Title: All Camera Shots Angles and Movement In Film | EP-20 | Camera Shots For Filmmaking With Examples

Hello everyone, I'm Shashank, and today we are going to discuss about the different shots, different camera angles and different camera movements. If you are new to this channel, then please press the subscribe button and tap on the bell icon to get all notification about the upcoming videos on film editing techniques.
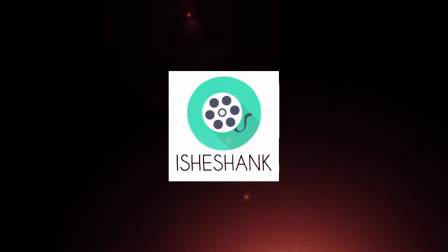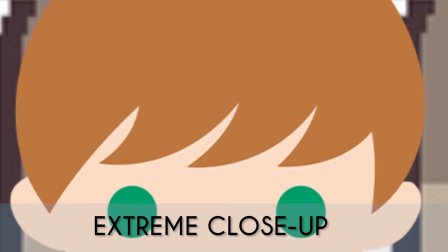So let's start with some camera shots. The first one is extreme close-up. It captures the micro detailing of any subject. It can be just your eyes, finger, or any other thing.
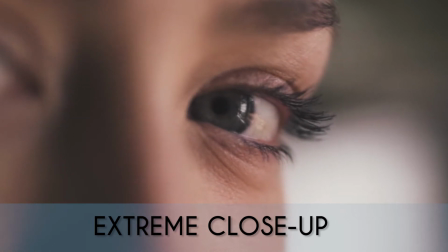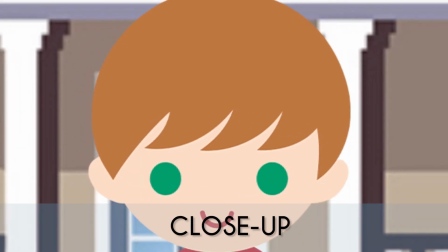Close-up. If we are featuring any person, then full face is the close-up shot. It is important when we have to show facial expressions.
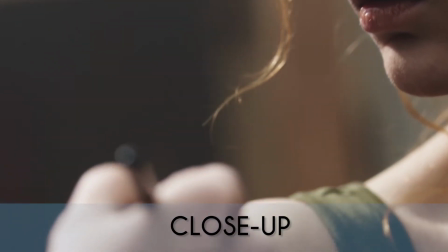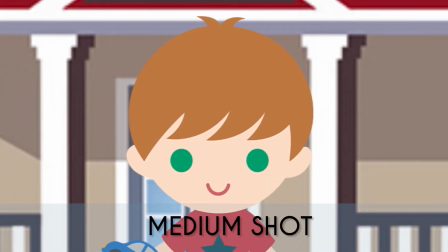Medium shot. It is something above the waist and become important when you want to show body language or gesture of a person.
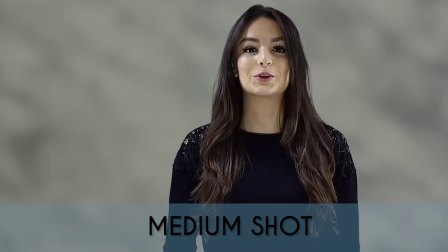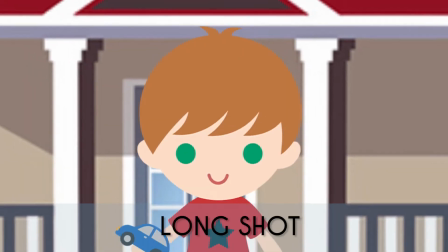Long shot.
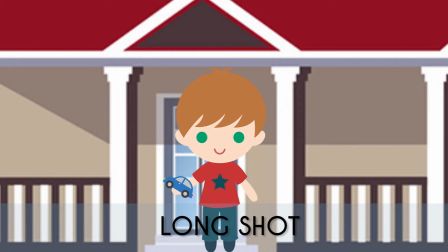Long shot is useful when you want to show both character and premise both in your frame, or we can say when you want to add action and location along with the subject.
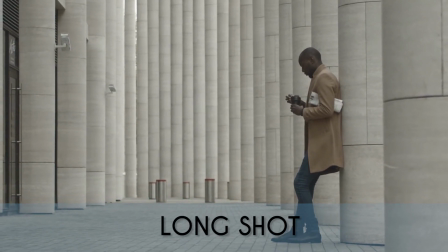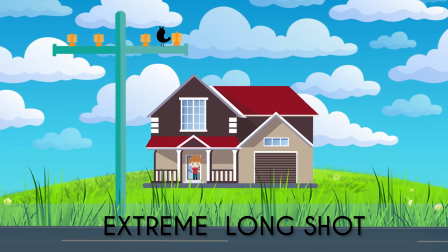Extreme long shot. When you think your location become more prominent for the story, then we give more importance to the premise with respect of character. It is mostly used as an opening shot of any film or sequence.
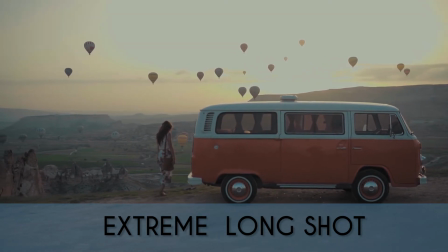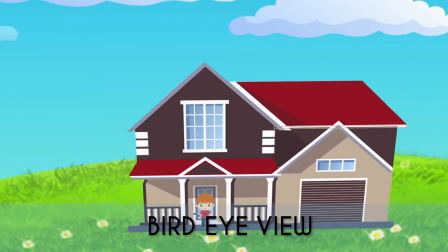Bird eye view. It is used when you want to show topography of a location. Aerial shots also falls under the same category.
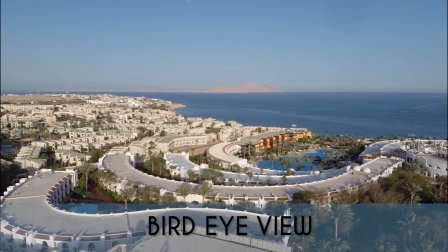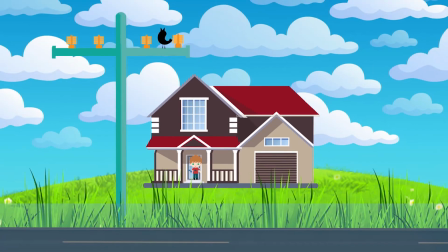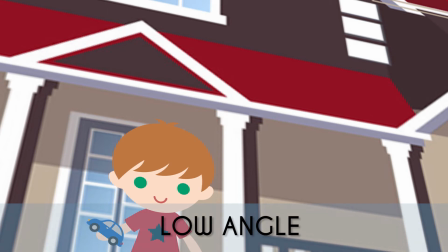Low angle. Here camera points up from down. It allows the character to be dominating in the frame.
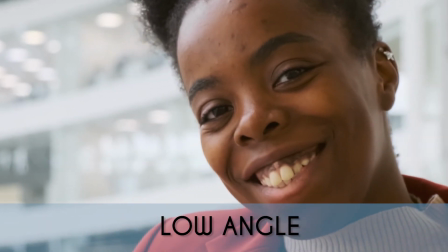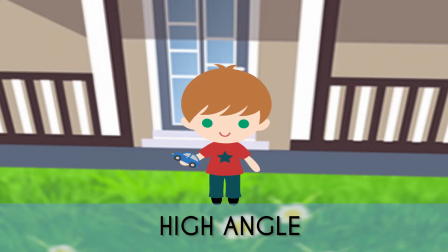High angle. Here camera points down from a higher angle. It makes the character seems powerless.
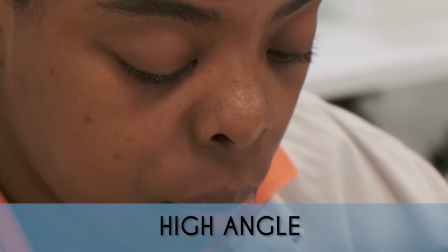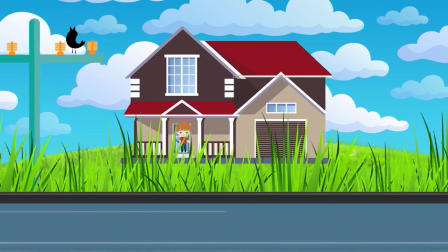Now let's move to some basic camera movement. The first one is track.
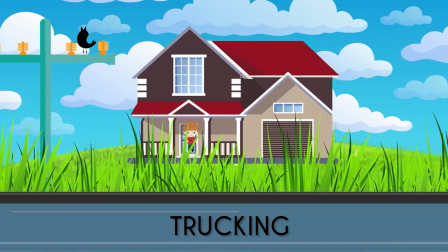Here your camera can move left to right or right to left.
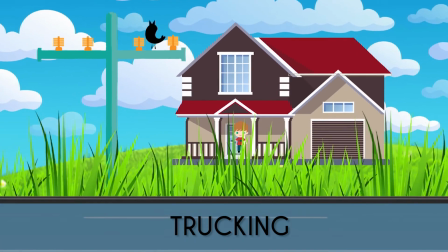We can also move it vertically.
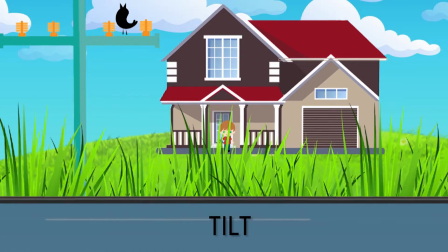There are some other camera movements which you can achieve by holding your camera on your tripod,
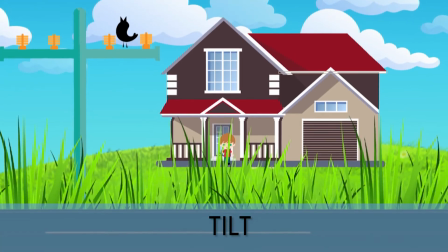like tilt up and down and panning left to right.
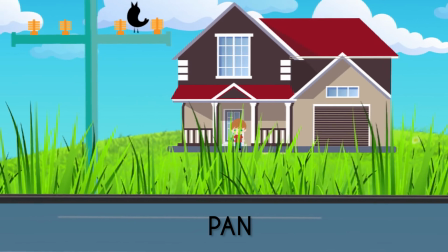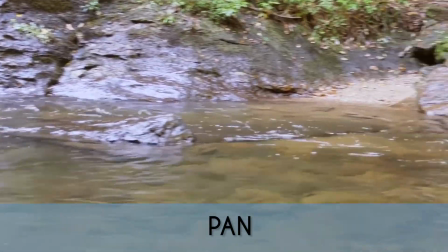I hope you have learned something good and useful today. So like and share this video. If you have any doubt, then comment below. I will definitely try to reply you.
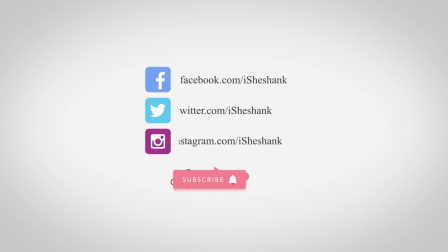Don't forget to subscribe to this channel as we are coming up with 25 tutorials on film editing.